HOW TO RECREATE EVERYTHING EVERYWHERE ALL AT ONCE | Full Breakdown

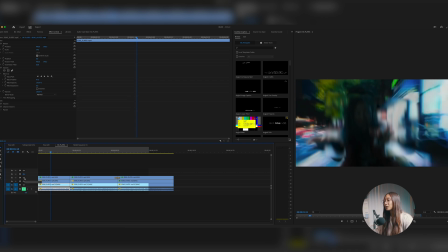I tried to mask out Evelyn as best as I could, so I duplicated the layers and then I just added like this blur over her.
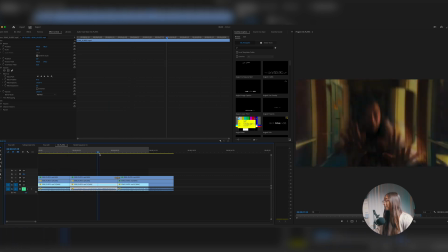Don't know if it made it better or worse, but you know, I wasn't trying to see her in the frame.
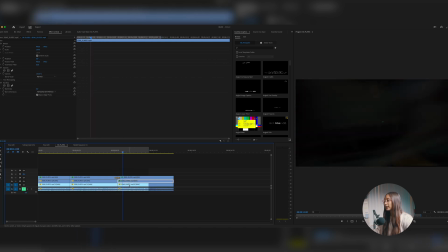And then towards this last one here, I just added some directional blur.
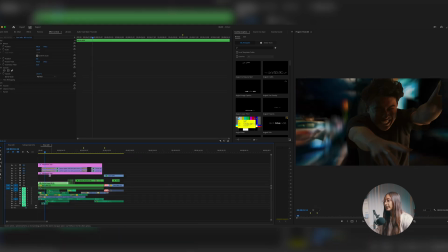Then my next sequence is what I cut up of Jeremy acting through.
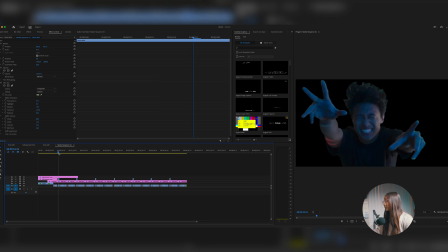And you could see the imperfections and the flaws that, you know, lighting it up evenly is very important for sure, as you could see here. And it didn't cross my mind when I was doing that effect with the light tubes that I shouldn't be flashing green on him.
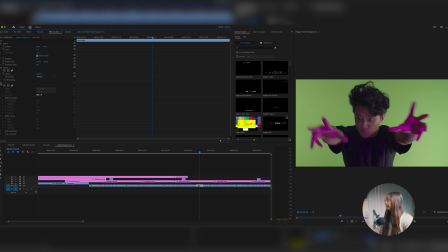So that's for green screen. I just added Ultra Key, kind of tried to fix it as best as I could.
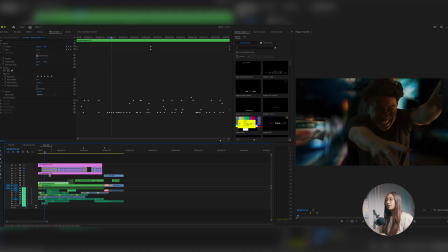All right, so now we're gonna just focus on the front half, and I'm gonna turn off each of the elements that I've added into this layer here.
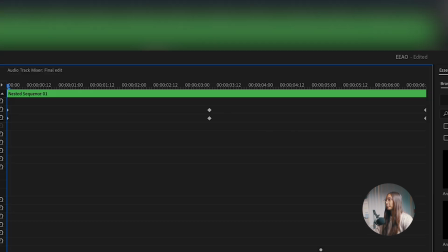So we're gonna start with the motion. As you can see, the keyframes are fairly simple. It's just going up. He's just being zoomed in and then being zoomed out a little bit, just to show he's going through it.
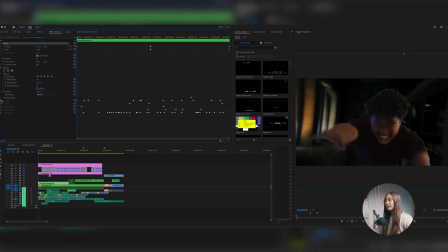And then from there, I did add another layer of transformation here.
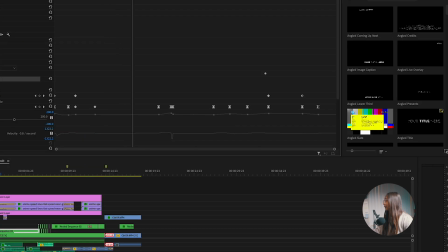And you can see that it's a little more in there.
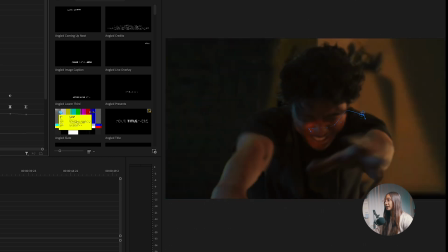So I scale him down, I scale him up, I move his position.
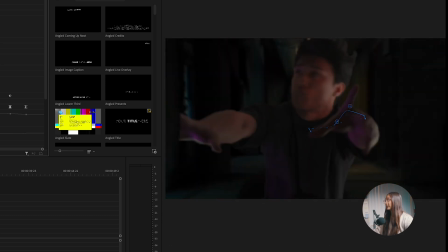I'm just scaling him up and down to make it feel like he's really flying through this vortex thing.
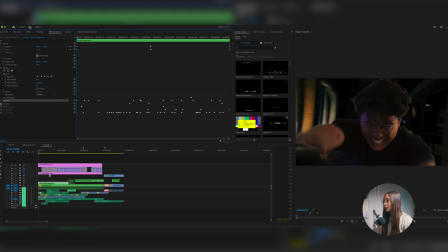And then I added another element of transformation, pretty slight as well. So I was just adding layers and layers to it. So this one is pretty subtle. And then for my next element, I added directional blur.
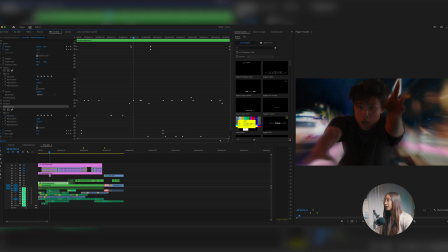So I'm gonna undo that. And I actually did keyframe it quite a bit here, and I masked it out.
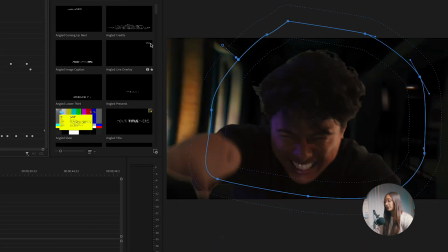So you could tell I masked this out right here so it doesn't affect the entire picture, and it kind of just affects him.
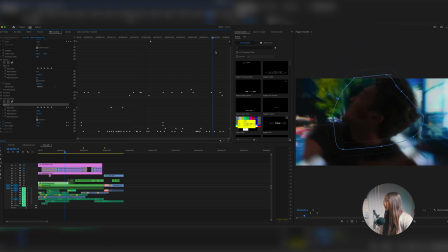And then I keyframed the positioning of that as well, so it doesn't just like stick to one area.
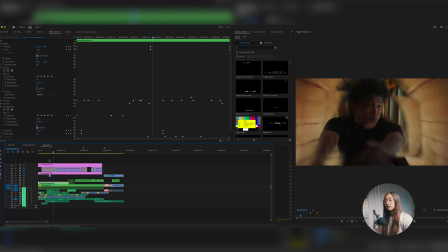I usually would have done motion blur in After Effects, but directional blur did help a lot with this.
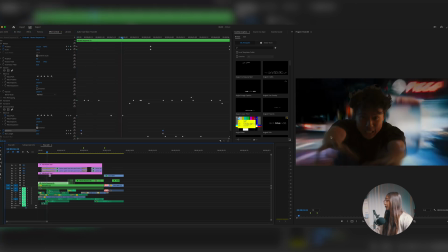For my directional blur, I blurred it out, so without it, you wouldn't really even be able to tell he's moving through without directional blur.
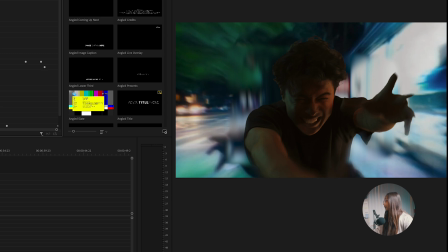So I'm gonna turn it off, and it's pretty subtle,
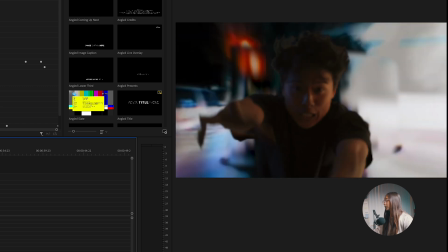but it shows as he's moving through that that's what it would really look like if you would have filmed someone at 24 frames per second.
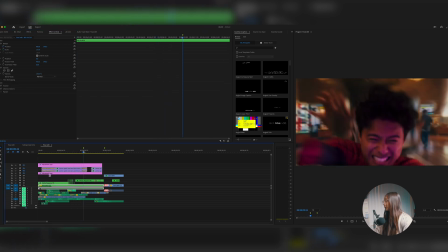So I applied this to all of my layers here, especially when he was Spider-Man and he was going more through the vortex. As we're about to end, I added a ton of directional blur, so, you know, kind of reaching your endpoint there, and then you end up on the couch.
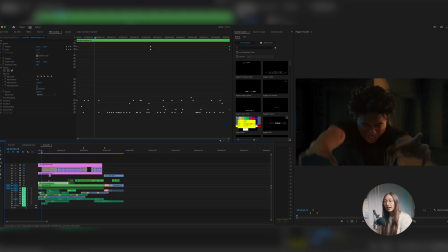I think this is where it started to really come to life when I began color grading it. My keyframes for color grading on the actual nested sequence is a lot. As you could see here, it's a lot.
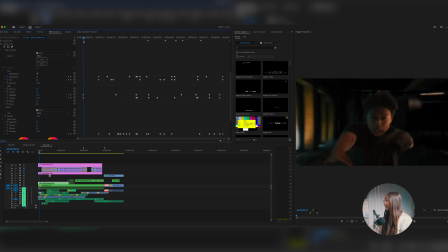It's a lot of changing the temperature, the tint, the highlights, the shadows, because he goes through places and it's like it's dark and then it's light, then it's orange, it's blue, it's red. So I think that really helped with the overall sequence,
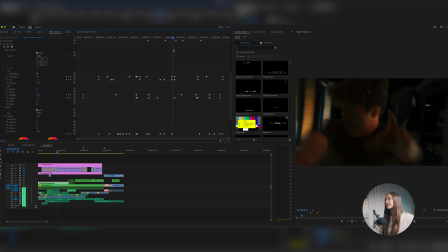is matching his skin tones and his brightness and overall look to the environment he was going through.
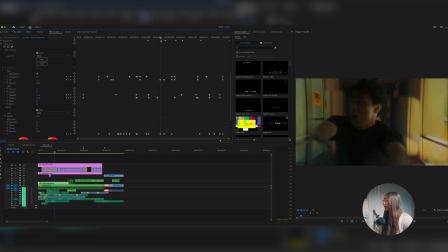So yeah, it made a huge difference. And you have light that's orange coming through your right side and green. So without that, it would look, he would just be red.
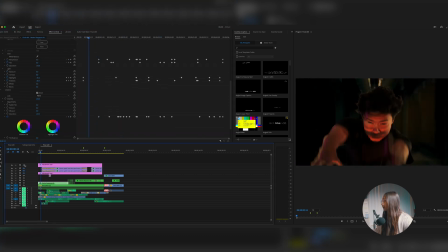So that's wild, the keyframes for sure. And then I added more adjustment layers here to make it seem, you know, a lot more.
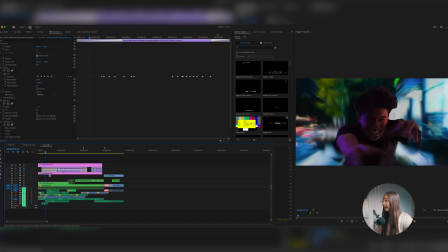So adding just layers to it, kind of changing some contrast here. I added like the anime speed lines on the side, very slight.
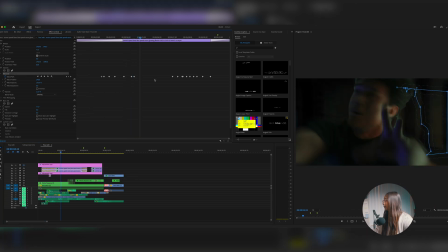I just masked it out as well too, because I didn't want it to be so in frame,
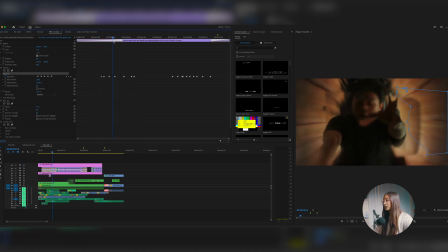but I did want it to have those like speeding lines on the side of him. Without it, with it, and I actually masked it out just so it doesn't hit him.
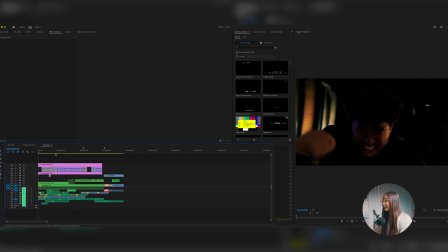That is my element layers.